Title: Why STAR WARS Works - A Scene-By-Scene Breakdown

The movie is rarely telling the audience how to feel about someone that they don't really know yet.
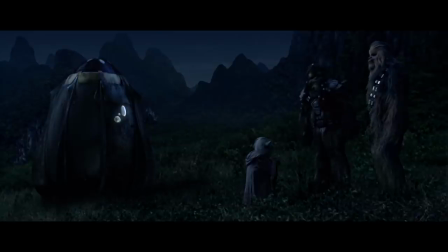(33:04) Goodbye, Tuffer. Goodbye, Chewbacca. Ugh.
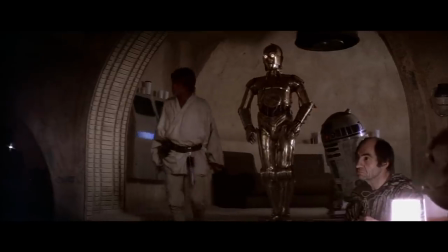(33:10)
But the scene is also just having a lot of fun. It's doing that prime cowboy walks into a saloon type thing, complete with riffraff giving our hero trouble. Enter these two knuckleheads. Now I understand this is a hugely problematic thing that movies always do, when they're like, ooh, ugly people are bad.
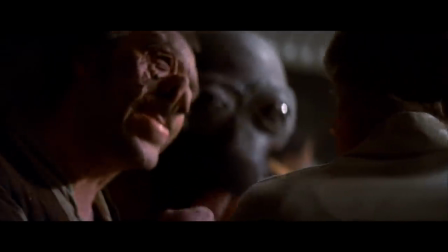(33:25)
But my god, these two, I mean, are those balls? Anyways, the real problem is that they're egotistical dickheads looking to pick a fight with some pretty little farm boy.
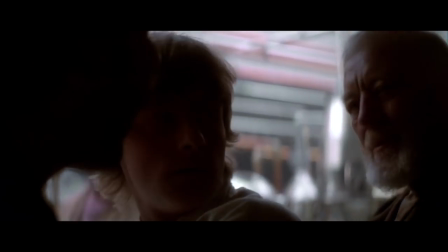(33:33)
But luckily, Ben is there to try to help and calm the situation. He tries to buy them a drink, and when that doesn't work...
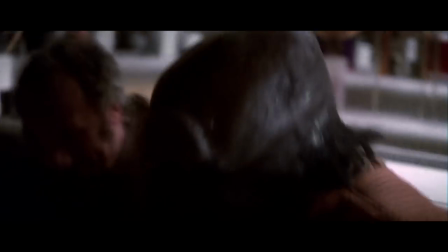(33:39)
Yeah, yeah, I get it. We all know. This is a badass moment. But it's also informative. Obi-Wan isn't just tough.
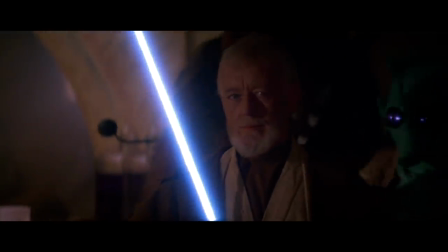(33:51)
He's calm and careful and looking about for more danger. There's no posturing here.
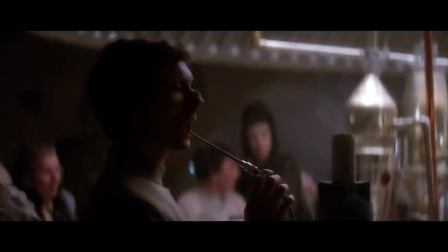(33:56)
There's no relishing in the violence. He enjoyed no part of that. And after all the hubbub, everyone goes right back.
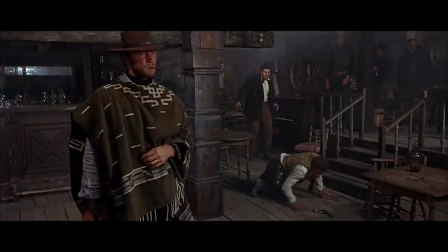(34:03)
It's such a funny moment that doesn't just invoke the uncaring nature of saloons and old westerns.
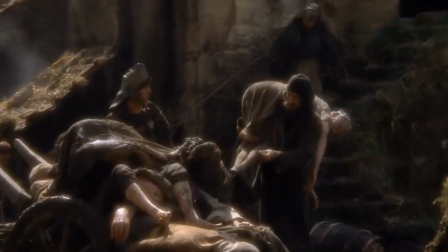(34:08)
It works in and of itself. It shows that this is the kind of place where no one cares if you die. Hell, no one even tries to clean up the arm.
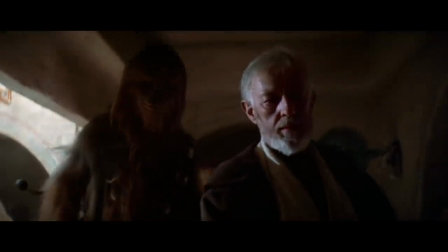(34:14)
There's probably a pile of arms dumped out back. But after this bit of characterization, the plot of the scene kicks in.
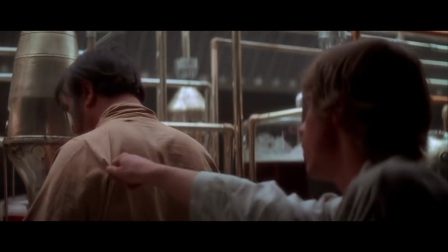(34:21)
Ben's got a lead. Also, Luke, come on, it's a dick move to grab a bartender's shirt. He's right to sneer at you.
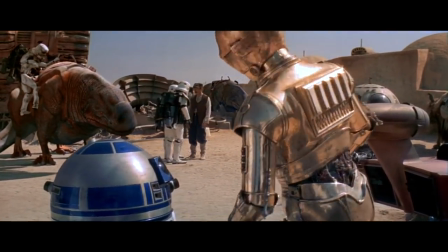(34:26)
So we go outside for like two seconds with these droids, and it lets you know that stormtroopers are closing in.
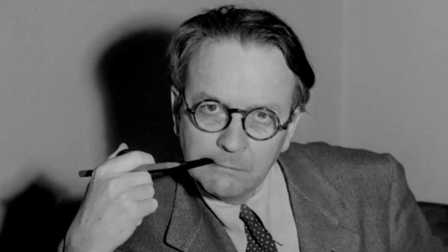(34:31)
Why do this? Honestly. Well, there's the old adage, when in doubt, have two guys come in with guns.
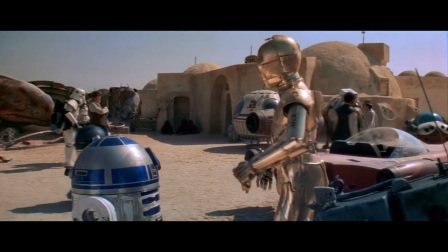(34:37)
But they're not really interrupting anything here, nor does it feel all that oppressive? Really, this is just giving you a sense of tension that they could bust in at any moment.
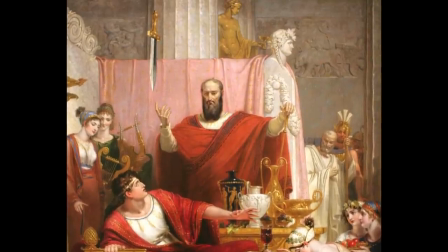(34:46)
They act like a metaphorical sword of Damocles, this constant threat that's hovering in the air.
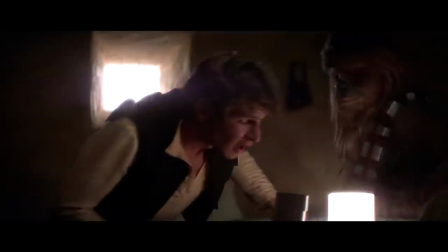(34:51)
And it's with that threat that we're introduced to the legendary Han Solo. Yeah, that's right.
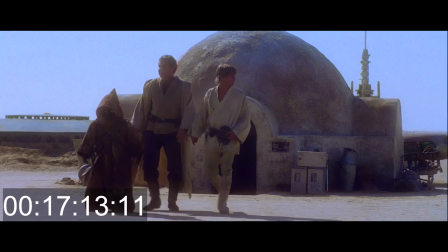(34:56)
He doesn't show up till 48 minutes into the movie. But again, that's okay. Just like Luke, this is when he organically comes into the needs of the story.
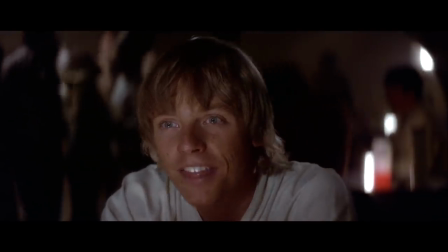(35:04)
And once again, we have a scene of people arguing and trying to convince each other of something.
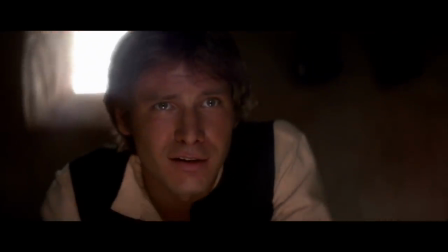(35:09)
Han's trying to sell them on a ship in his high price. And Luke? He's ready to bolt. But Ben insists it will do.
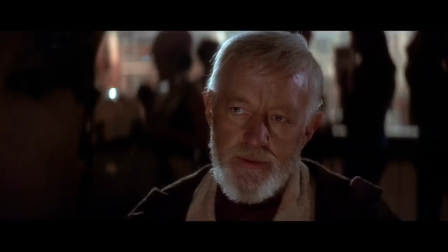(35:16)
But tell me, what is it about Han's introduction that works? Why do we like this guy? Well, on a performance level, there's this.
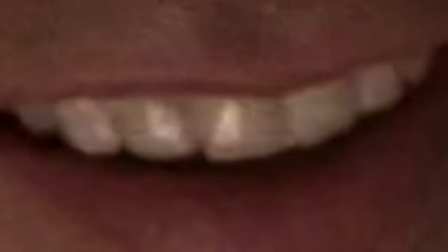(35:24)
My god Harrison Ford smile. Right there. That's the frickin moment. Just a micro expression and it's this movie star shit you can't teach folks.
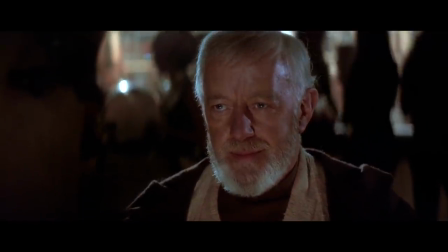(35:33)
I'm sorry. No wonder they make an unfair deal with this charmer. And with that, they're ready to go.
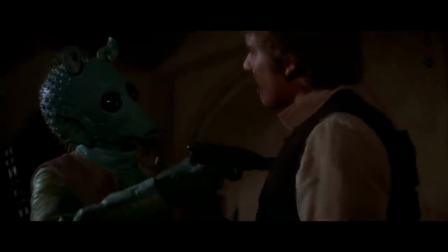(35:38)
Also, now that we've been introduced to Han, we get the perfect scene to get into his deeper conflict.
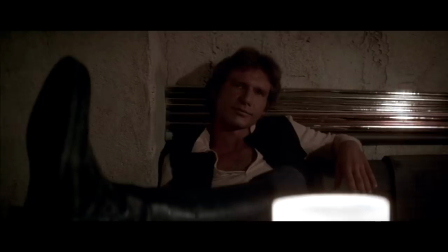(35:43)
Turns out there's a price on his head, and Greedo the bounty hunter has showed up to take him in. We also learn this troubling fact that he dropped his ship bins at the first sign of trouble.
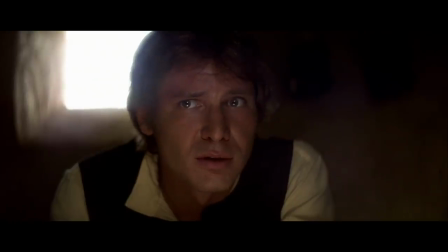(35:52)
This doesn't just tell us about his self-serving behavior. It's important because it makes the audience feel like he'll drop Luke and Ben, betraying them the first chance he gets.
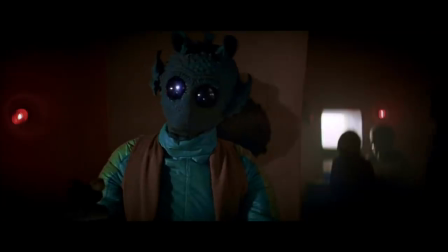(36:01)
Han and Greedo argue back and forth, and when they reach their own stalemate or dramatic impasse, Han shoots them under the table.
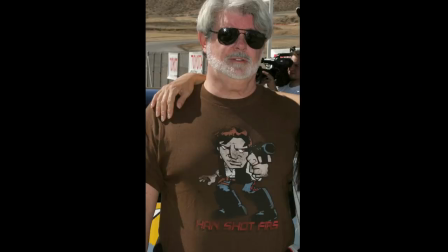(36:10)
Don't worry, I'm not going to get into the whole Han shot first thing. It's honestly one of those details that gets overblown. It's acting like originally Han did some cold-ass shit and murked Greedo as he prayed for his life or something. The main reason the special editions change was so unnecessary in the first place is because Greedo says he's going to kill Han and has a gun pointed at him.
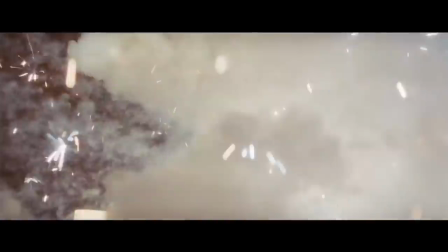(36:30)
The difference really isn't that big a deal.
My monkey!
Okay, I have no idea what that is, though.
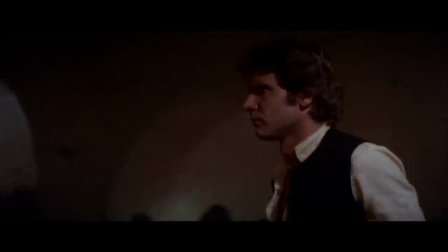(36:37)
But with that murder, Han gets the perfect exit.
Sorry about the mess.
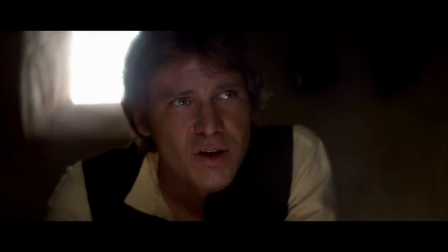(36:42)
And after just two scenes, we instantly like this sauntering, smiling swashbuckler. Hell, we even know everything we need to know about him. I mean, can you imagine if they tried to do a whole movie trying to establish what they do here in ten minutes?
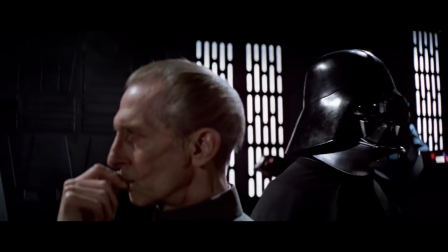(36:57)
Glad they pulled that one up. Now we just jump back to a quick scene of Grand Moff learning that Leia has resisted the mind probe and all the torture.
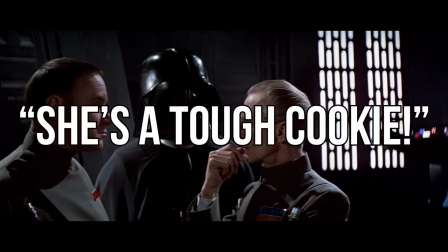(37:04)
She's a tough cookie, we think.
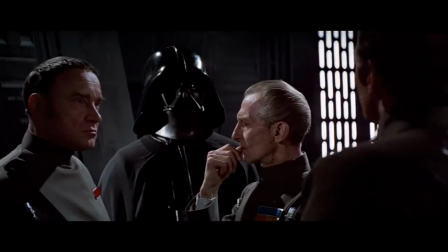(37:06)
Which sounds weird when you're talking about torture, but anyway, don't think about it. But from this final impasse, Moff knows that something has to change.
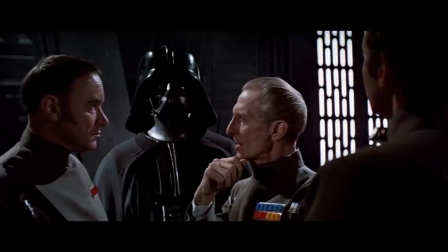(37:14)
So now that the Death Star is operational, he's decided to take a new tactic of persuasion. They set course for Alderaan. Guess who is also setting course for Alderaan?
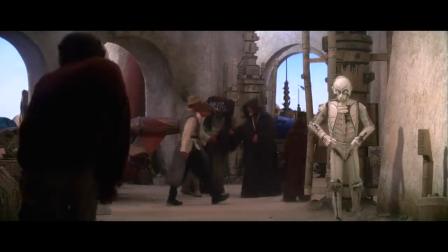(37:26)
Yep, it's our heroes. They take care of last-minute details, even selling the speeder at a lower price than they hoped.
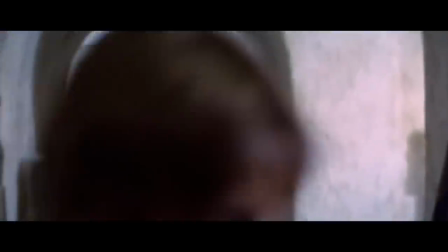(37:32)
It makes us feel like everything is going to be a part of the conflict. Like, uh-oh, looks like we have a lousy informer for the Empire that looks like an old plague doctor, I guess?
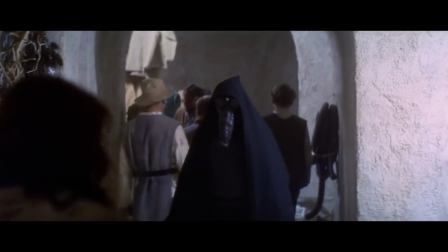(37:41)
Whatever it is, it's really important to keep the propulsion and tension going into this moment right as the Empire is closing in and they're trying to escape and...
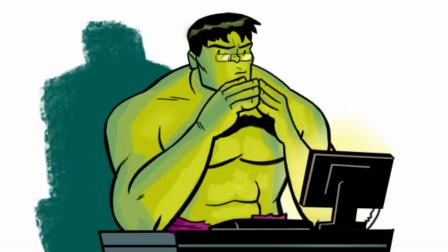(37:53)
Yeah, there's... everyone, there's a reason the scene was originally cut.
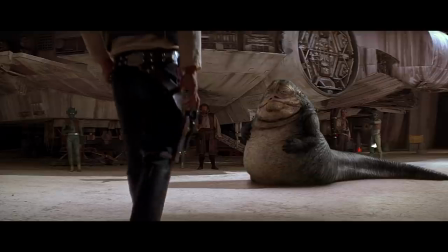(37:57)
Not just because it slows down the pacing so badly. Not just because it already tells us information that we already know.
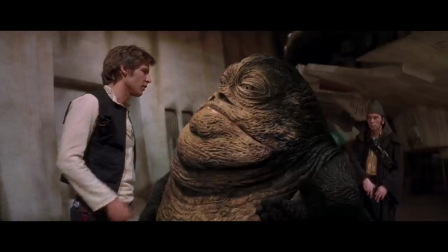(38:06)
Not just because the scene is kind of dumb. Not just because the eyelines are a damn mess.
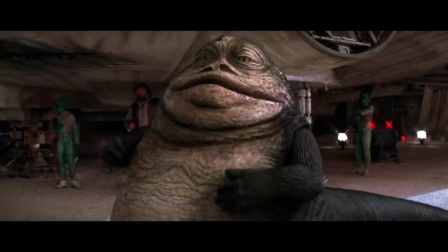(38:12)
But worst of all, this version also makes Jabba feel less dangerous than if they didn't mention him at all.
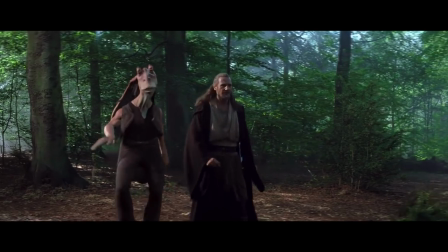(38:20)
It doesn't work on any level. And look, we'll get into it in the future when we start looking at prequels and sequels.
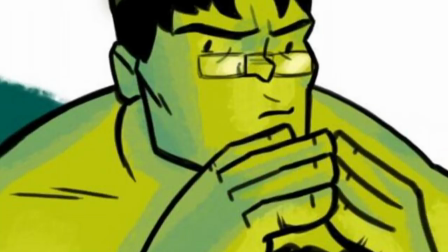(38:26)
But remember, your story is always what you're serving.
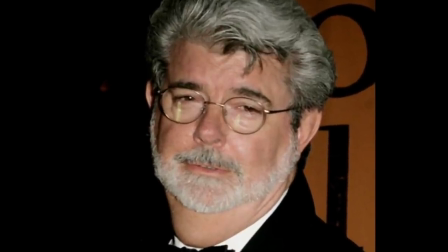(38:30)
I get that Lucas felt like including Jabba after we knew who he was could feel like a cool little addition,
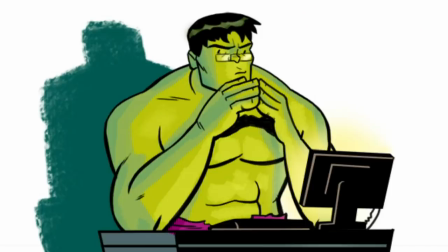(38:36)
but the decision was purely about fan service and meta delights for those already familiar with the movie.
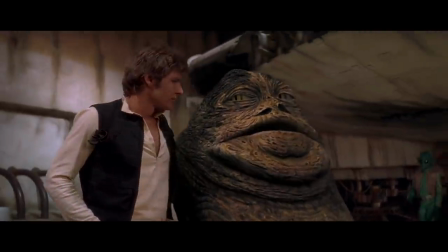(38:42)
The idea that this is now a lasting addition that makes the movie quote-unquote better is an affront to everything that makes the movie good in the first place.
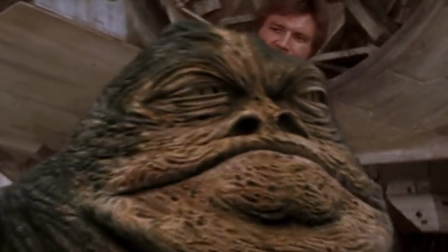(38:50) Even I get boarded sometimes. You think I had a choice?
Yeah, let's just pretend this never happened and stick with the original.
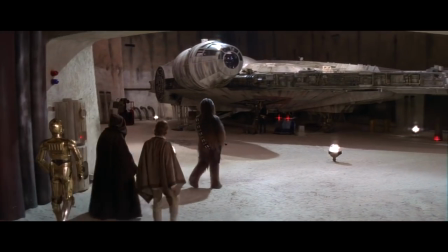(38:57)
To that, here's where the scene originally and rightfully begins. So right as that tension's setting in, we get our huge introduction to the most iconic ship.
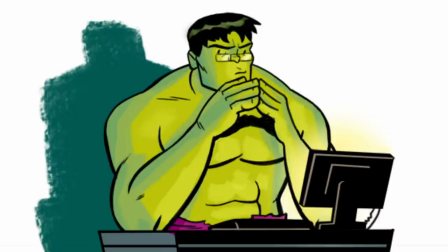(39:06) What a piece of junk!
Yeah, I want to highlight this because it's such an important tactic for how this movie operates.
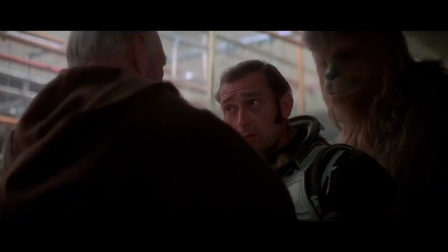(39:13)
Luke just appears on screen next to his uncle. Chewbacca is just some alien in a bar.
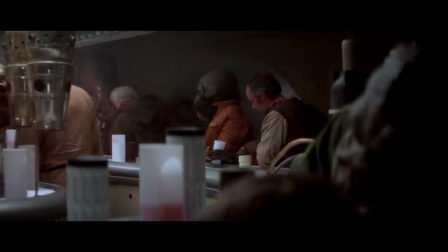(39:18)
The Falcon is just some ship in a hangar. The cinema of it, that is the camera movement and the music in these moments, they aren't trying to convince us of anything yet.
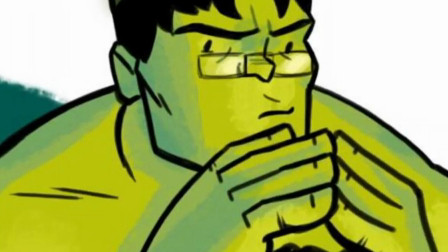(39:26)
It's through the dramatization of the story that we will come to love the thing itself, instead of simply being told why we should beforehand.
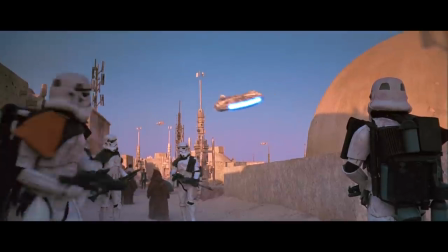(39:34)
With that, the bad guys show up, and they gotta make a fast exit. But little do they know, they're on a collision course with the Empire.
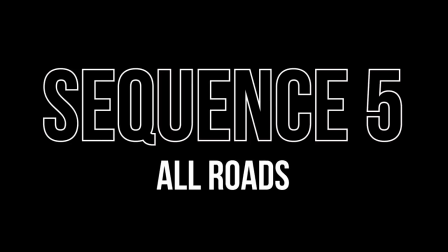(39:42)
Dun dun dun. Sequence 5. All roads lead to Alder... Ran... Ran... Ran... Ran... Ran... They don't even say it right in the movie.
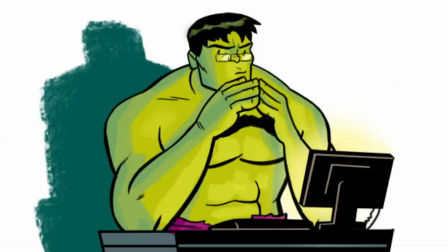(39:53)
Okay, so honestly, what I love about this movie is that nothing is ever easy.
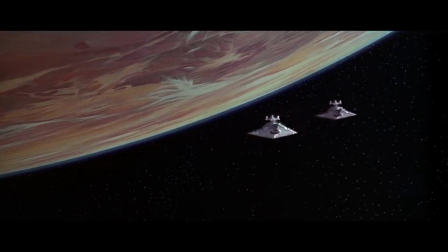(39:58)
Of course they're being pursued by Star Destroyers. But what I like is that we're about to see Han and his element.
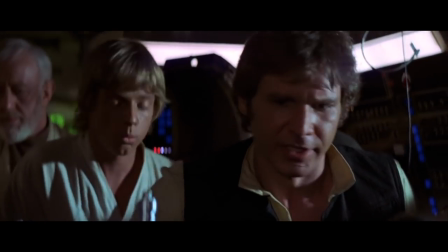(40:05)
And there's a sense of fun to everything right now. I mean, he literally says. And of course, you know, like Luke's being super helpful in the battle.
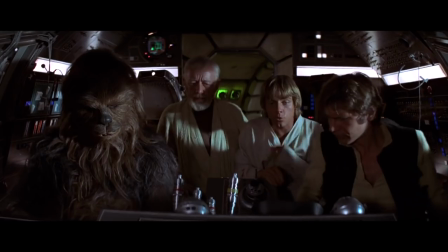(40:14)
But notice how Luke's constant questions actually allow for a lot of exposition in
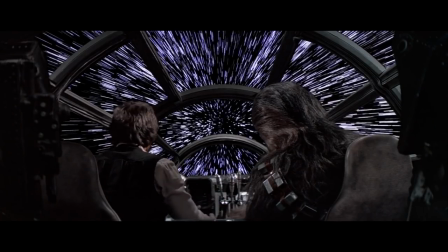(40:19)
the movie. and here it's important to the understanding of how space travel works in these movies.
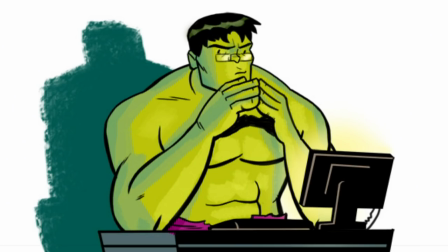(40:24)
Is it delivered a little clunky? Yeah, sure, but we're getting it on the fly and the audience is going to need to understand some of this stuff so the rest of the story can just work without explanation.
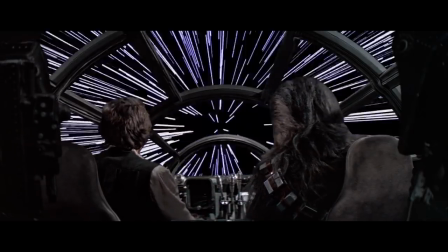(40:33)
With that, they fend off the Star Destroyers long enough and go to hyperspace, off to Alderaanron.
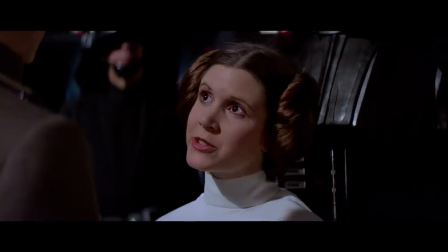(40:39)
Now, that's also where the Death Star is. Now so far we've seen that Leia has been stonewalling and being badass and all these things, but suddenly things are changing.
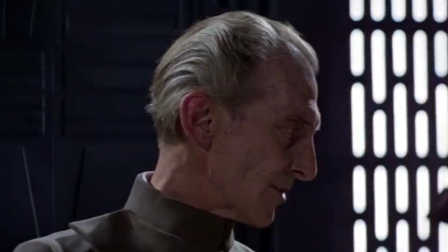(40:47)
Grand Moff Tarkin? Wait, what is a Moff? It doesn't matter.
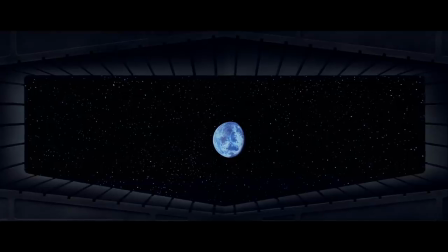(40:50)
The second we see him threaten something that she actually cares about, Leia immediately lets her guard down.
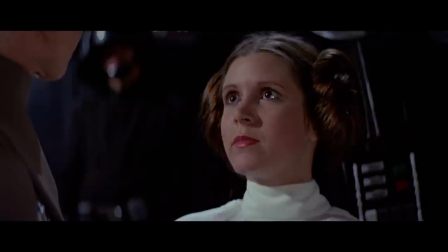(40:57)
She begs, she pleads, her cool exterior is gone. This is important because a lot of people make this mistake when they write a character.
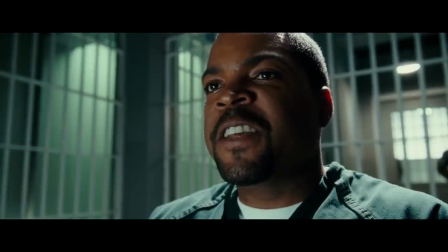(41:05)
They think they just have to have one behavior. They think cool, tough characters always have to be icy and stoic and not let people inside.
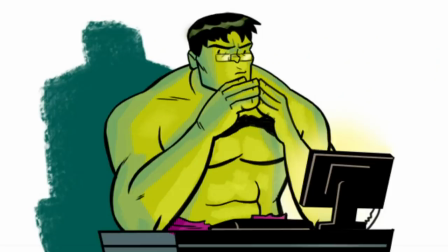(41:13)
But no one is ever just one thing.